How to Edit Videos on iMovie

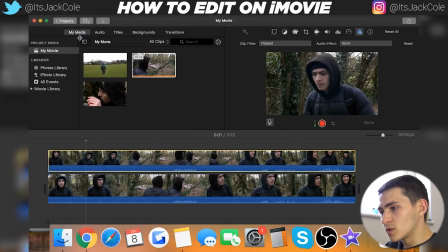click crop filter and basically just click flipped then you want to just go down to um the uh what's it called this one the video overlay settings click it and then actually just select split screen
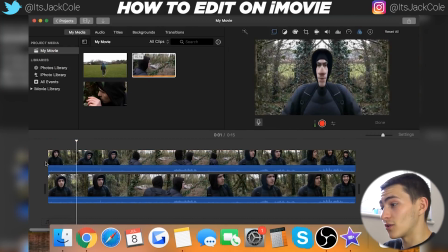and then just like that that's all you have to do um now we have a basic mirror effect you know what i mean whoa that looked pretty awesome to be honest i can't even lie um overall it does look pretty trippy that looks especially trippy
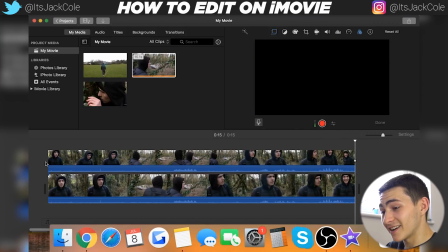right there overall it's looking very cool and uh the mirror effect is not something you can traditionally do in iMovie so that right there is
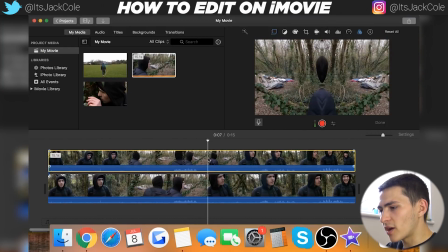definitely how you can replicate the mirror effect which is very dope and also hypothetically speaking say we wanted to kind of create like a
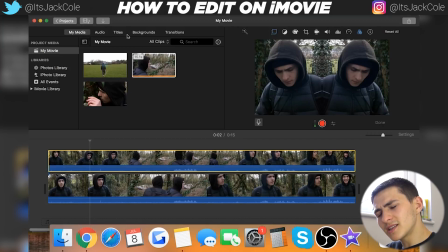cool text overlay on this on this as well but we wanted it to be kind of blurred out just for some text to be coming up we would just
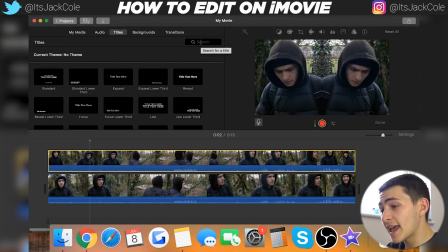go to titles and uh actually just go ahead and type in pull focus.
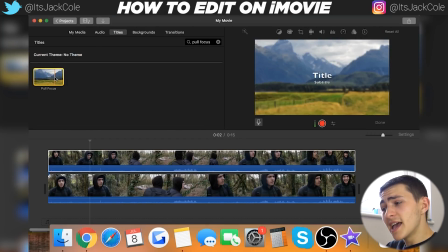I think that's what we typed in. Yeah. Boom. And it pops straight up the pull focus.
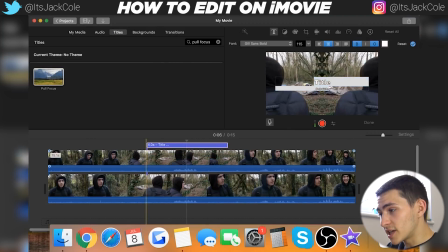All we'd have to do is drag that onto our particular clip that we wanted it onto. Actually, just select it and just go ahead and delete the text. And now we would have a blurry two-headed monster once it gets here.
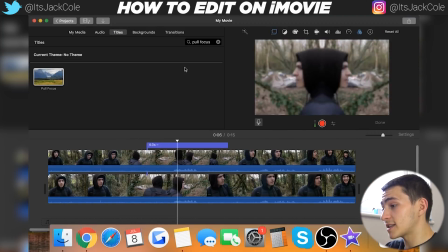And as you can see, it starts off pretty nice and then it blurs when it gets to this part because of this title here and then it fades back
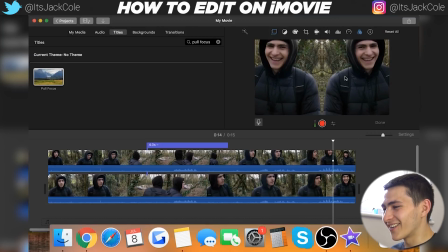out to just show my weird looking mirrored face going all crazy now next up guys is is going to be something something even more
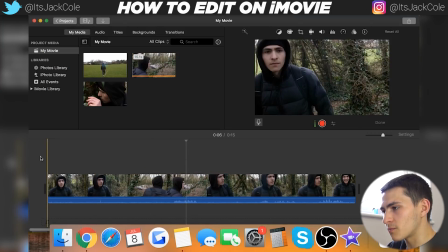crucial i think these past couple have just been a bit of a mess around but this one here is going to be focusing on the actual
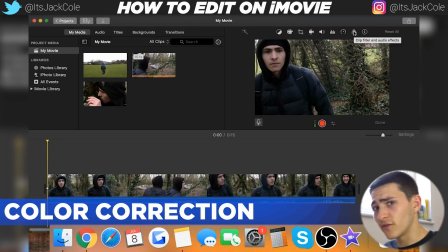color correction i don't use i'm moving much so i'm just trying to give you guys all the info i know um and the clip filter that definitely
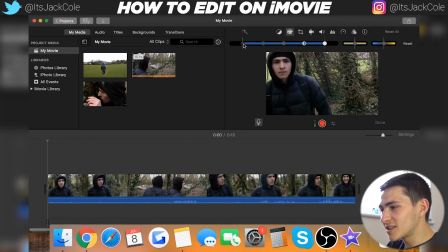looked like color correction but there it is color correction go ahead and slap it and essentially this right here this this this one here i believe is brightness this one here i believe is um is contrast yeah so we could put more contrast that way and this one here i believe is um
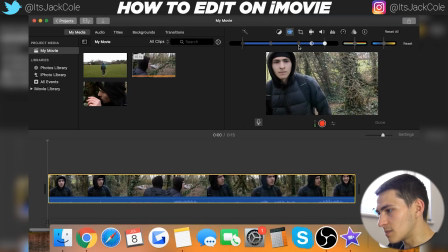to do with the contrast too and that one there is going to be the highlight so if we're bringing all the way up it's going to be very highlighted so this one here is the vibrancy as well and this one here just looks like it's the sepia or yeah yeah yeah yeah so
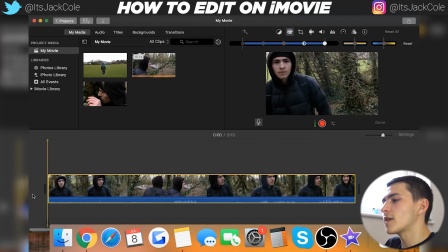that one there is the temperature rather so essentially guys doing a color correction and a slash color grade is going to be very very useful for your edits just to actually be giving them kind of like a more tied in feel so you see this sequence here is like four different clips all put into one sequence now they're all shot on plain settings they haven't been color graded or anything but
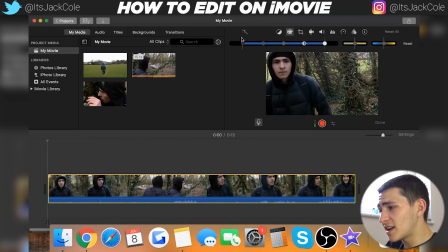watch how much nicer tied in all these get when we actually just want to put together a simple color correction just actually to kind of tie everything in all together and I'm actually just going
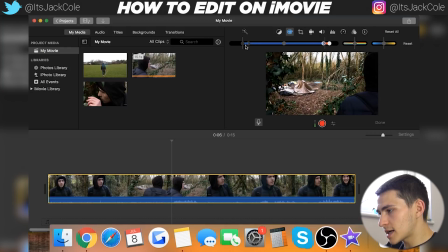to play around with these a little bit guys just to create a nice a nice kind of eerie eerie color correction and you see how quick you can really do it just by tweaking a few of these sliders maybe bringing it more towards the blue but bring it over that way and now
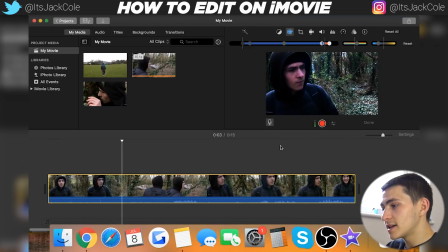guys if we give this a play you can see this has you know dramatically tied everything together it definitely looks more graded like a movie and uh and overall everything definitely feels though it's a you know all shot at the same time etc etc and actually brings everything in together also it makes
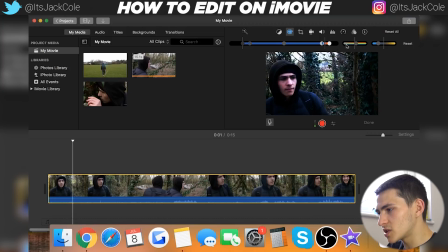it feel more dynamic i think we may have gone a little bit too too overboard on the um on the on the contrast but it's all right it's looking decent it's looking decent but
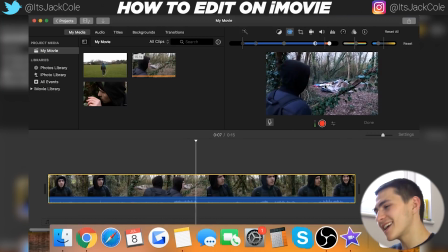overall that is a must i would 100% say guys you need to be color grading and color correcting
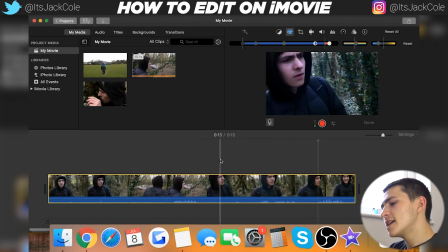your stuff this is going to improve your iMovie videos so much as well now next up is actually going to be how you can stabilize shaky footage now i wouldn't i wouldn't necessarily say all this footage here is too too shaky at all but um it's it's it's still definitely worth worth kind
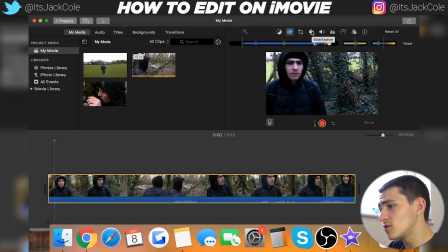of doing um And the actual way you do that is simply go to stabilization up here, simply click it, and then just actually go to stabilize shaky video and essentially just let it do its thing.